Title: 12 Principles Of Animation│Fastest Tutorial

It's a bit cold here, isn't it? Never mind. 12 principles of animation. I'm sure there are a lot of tutorials about this, but this one is gonna be general, super fast and simple. And you know, although this is the last episode of the fall, winter is coming!
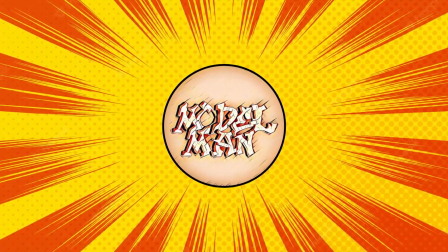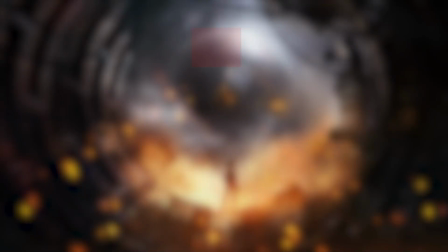For every animator, it is necessary to know the 12 principles of animation.
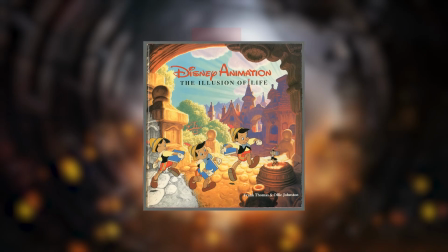They've introduced in a book called The Illusion of Life by two Disney animators, Frank Thomas and Ollie Johnston.
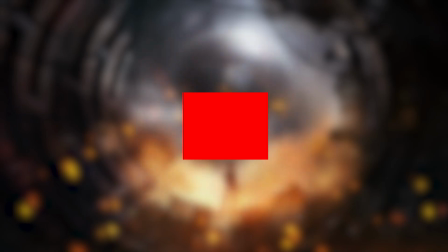The first principle is squash and stretch.
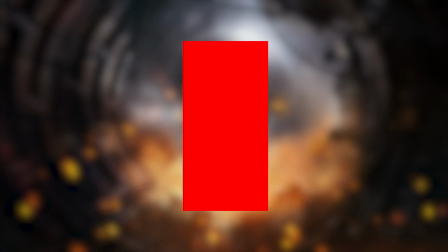It simply means if you want to increase the size in one axis, you have to decrease the size in the other one.
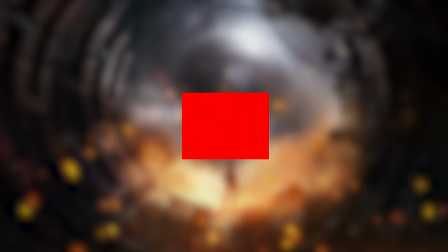So it would be like this. And vice versa. The second principle is anticipation. Let's say we want to move this rectangle to the left. It doesn't seem very natural. The anticipation means that if you want to move something to one direction, first do it in the opposite direction.
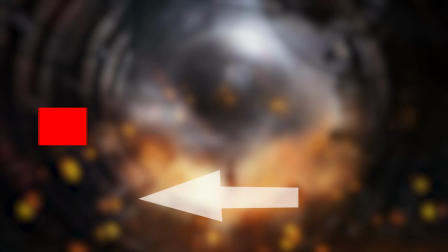It just prepares the audience for the action. The third principle is called staging.
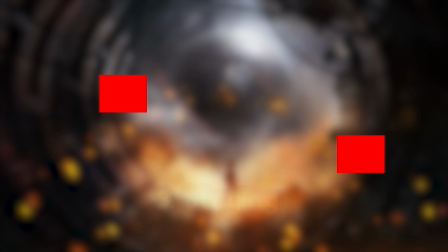Let's say we have two rectangles and they are alive. If we want to move both of them at the same time, the audience will get confused because he will not know where to look at. Staging simply means we have to do everything in order. First it's your turn, then it's your turn.
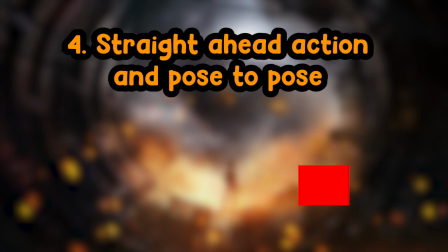The next principle is straight ahead action and pose to pose. Now we want to make this rectangle jump.
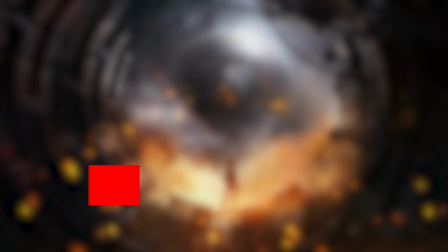In a straight ahead action, we just draw the first frame, second frame, and so on. But in pose to pose, we draw the first one, the last one, in between, and then the rest of the frames.
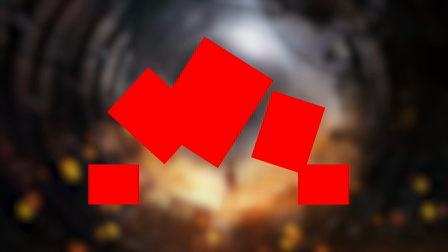Sometimes in a straight ahead action, you can't draw the size of the shapes correctly, but with pose to pose, by drawing some lines, you would be able to draw them perfectly.
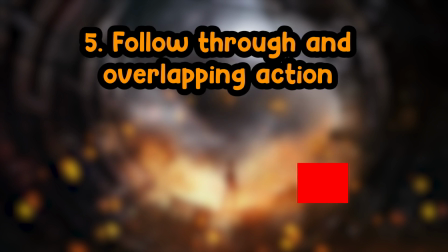Next we have follow through and overlapping action. Let's put a blue rectangle on the red one.
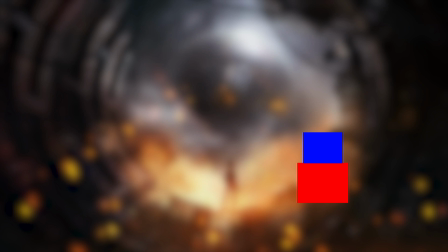We can consider the red as the main part of the object and the blue as the rest of it.
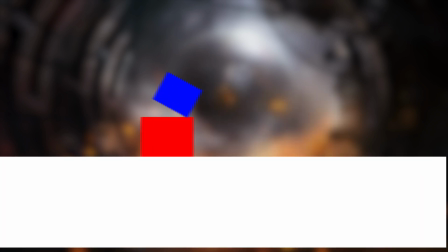If we move the main part, the rest of it follows it. That's why we call it follow through.
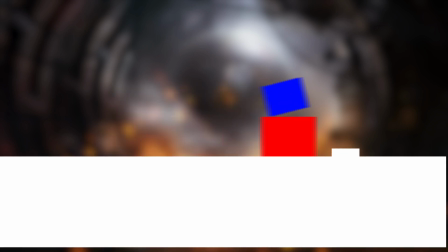An overlapping action means if we want to stop the main part of the object, the rest of it continues to move.
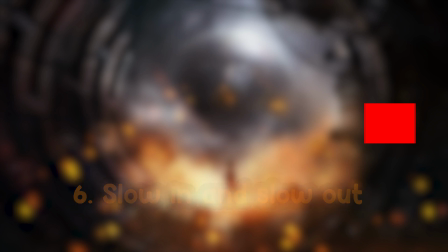Then we have a slow in and a slow out. It doesn't seem very natural if we move something with a constant speed. Slow in and slow out means start slowly, finish slowly, but in the middle, speed up.
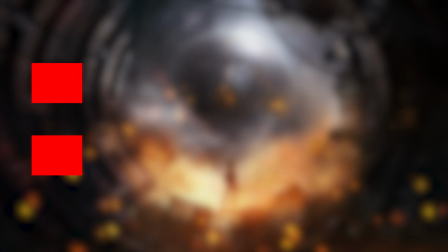Now the lower one is gonna have the slow in and slow out, while the upper one is gonna move at a constant speed. Look at the lower one. First slow, then fast, then again slow. Just like anticipation, slow in and slow out is another way of making movements look natural.
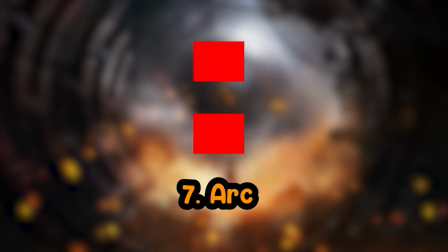The next principle is called arc. It means that every kind of movement has to be circular.
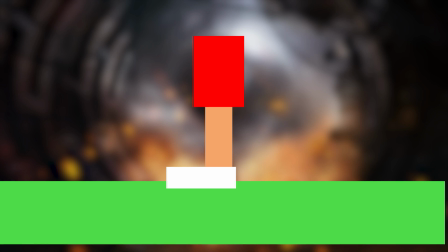For example, in movements of feet, you can see the circle here, here, and here.
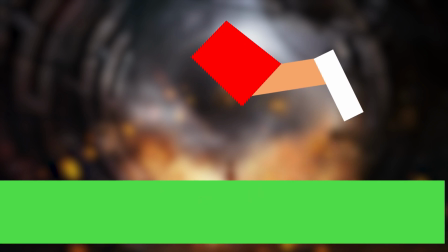By the way, today is the final match of the World Cup, so let's actually shoot a ball.
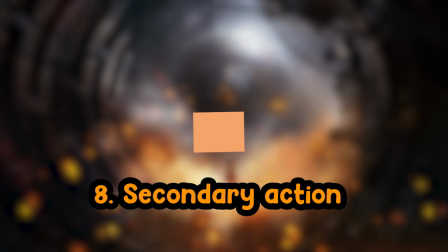After that, we have secondary action. Let's make this rectangle alive again.
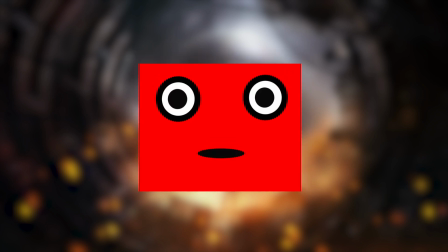By adding some secondary actions, we can make it more alive.
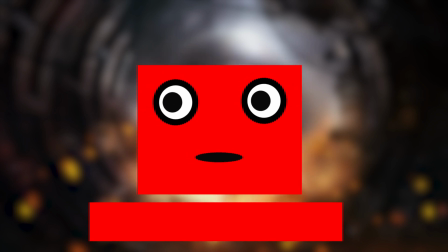In order to create these kind of animations, first we start with main actions, and then we go to secondary ones.
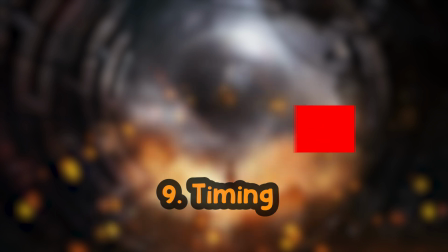Next, we have timing. Let's move this rectangle with 9 frames.
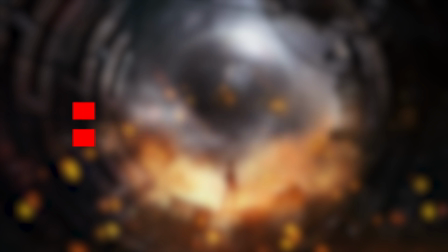What if we decrease the number of frames? This time the upper one is gonna move with 5 frames and the lower one is gonna move with 9. As you can see, the upper one has lag. So it's very important to know how many frames you're gonna need for your movement. The more frames you have, the lower the speed. And the lower the frames, the more speed.
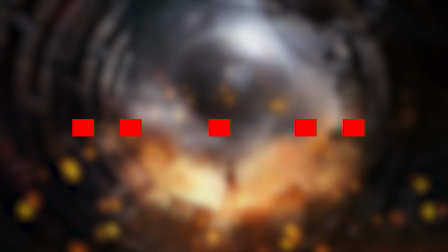So a slow in and a slow out would be something like this. So we can make a natural movement only with 5 frames.
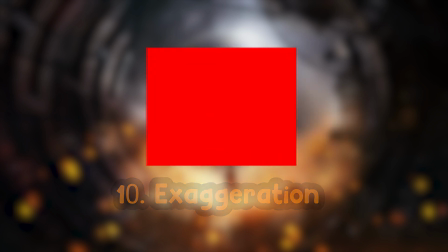After that, we have exaggeration. It means if something looks big, make it bigger. And if something looks small, then make it smaller.